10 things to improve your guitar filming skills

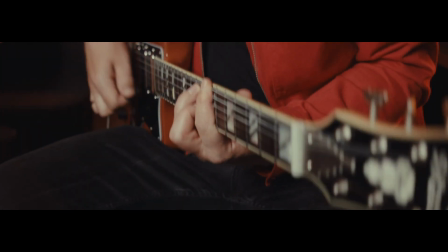Over the years, I've learned some tricks when it comes to filming myself playing the guitar and in general filming myself for YouTube videos.
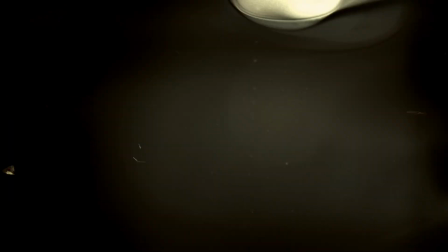This is pretty much how I recommend that you do it. First, I find the spot in the room where I like to place myself. I like having some distance between myself and the wall to create some depth in my shots. I also like to think about what color the background is to create color contrast.
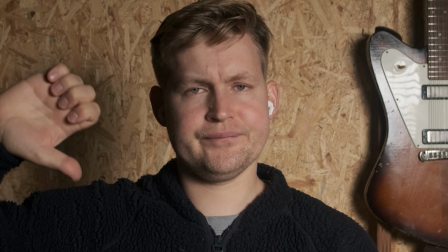A color close to my skin tone would create too little separation, so I try to avoid that.
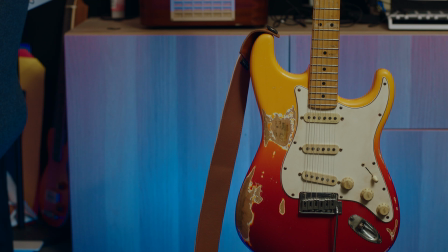When a product is in focus, I try to do the same.
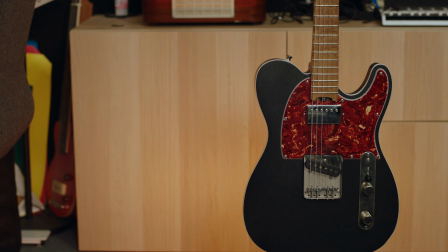For instance, a blue guitar goes well with a yellowish background and vice versa if the product is yellowish.
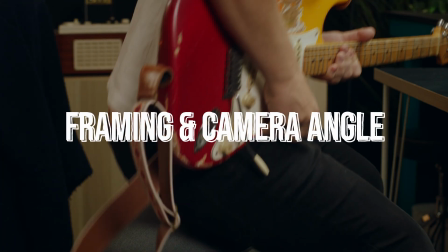Decide if you want to place the camera close to yourself or if you want to have a wider angle. You also need to decide how you want to sit or stand with your guitar in relation to the camera.
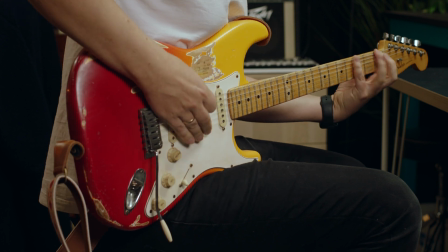I like to film myself playing a bit from the side with the headstock moving away from the camera.
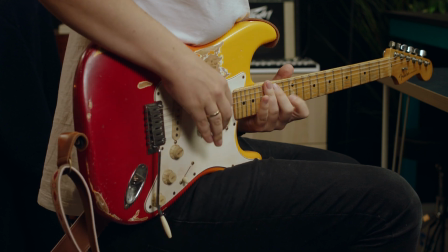That gives a good overview of the guitar and the whole neck. I try to make sure that both my hands are in focus when I'm playing.
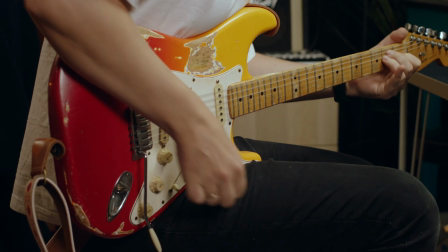It's best not to use autofocus for this, as the autofocus can decide to do whatever it wants to do when you are playing, so I use manual focus only. Use the camera you can afford. Personally, I hate smartphone cameras as they over sharpen the image just way too much.
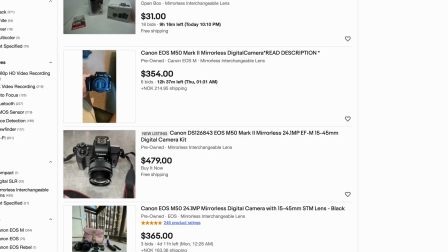You can buy a second-hand DSLR camera and a good lens for way less than a new smartphone. If you already spent all your money on a phone with a camera on it, use that one.
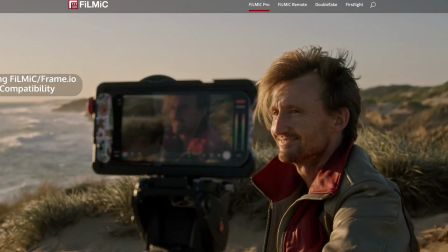Try to find a third-party app that lets you take more control over the camera on your phone, like turning down the sharpness, for instance. Myself, I use a camera that is pretty much overkill for YouTube.
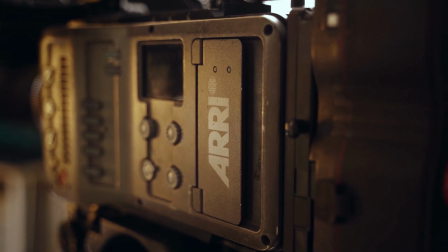It's an Arri Amira cinema camera, but I own it for my filmmaking business, so why not use it for YouTube when I already own one? If your camera doesn't have 4K, don't stress. I will show you a workaround later in the video. A good lens is very important.
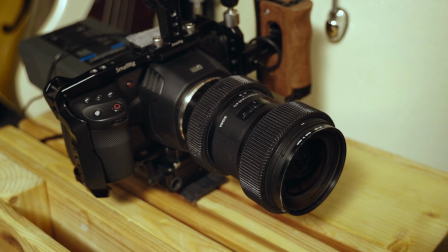A good advice here is the Sigma 18 to 35mm. You'll probably find one used for your camera system. I often use that lens.
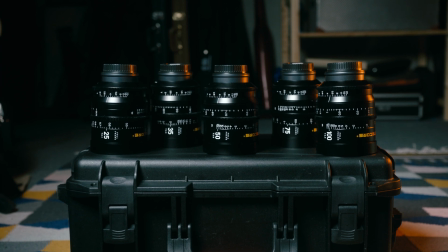I also have a kit of cinema lenses from Nightcore and they are awesome,
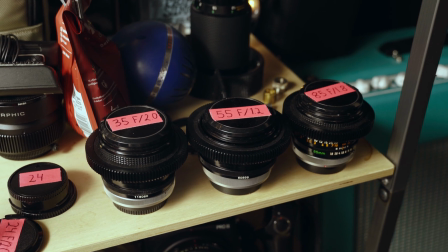but most of all I use old Canon FD lenses to get a softer and more characteristic look.
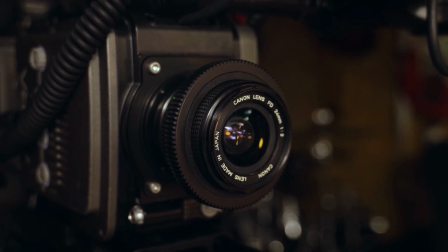I use one of those lenses right here. In order to create even more background separation in the image, using longer lenses can be the way to go. You'll most likely need to bring the camera back a bit to get the framing right, but you get more background blur using tighter lenses. I often go for a 35mm or a 50mm. But please remember, background blur isn't everything. I don't like that my background is too blurry. I like people to see what I have in the background as well. I often end up on a f-stop of
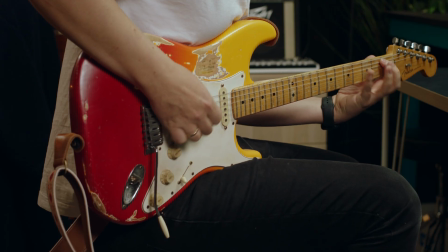3.5 or similar to get everything of the guitar in focus with a slight out of focus area behind it. If you are not sure about f-stops and in general how a camera works, I would recommend that you spend some time learning that. It's really important. And lighting is also super important. To avoid back glare in your guitar or whatever product you are filming, it's smart to place the light source higher up. You'll need to experiment a bit to get this right. I use one key light that is placed next to the camera, right there, a bit above it. Depending a bit on the mood I'm going for, I'm also backlighting myself and or the object. A so-called rim light can help bring out you or the product in the image and makes the whole image less flat.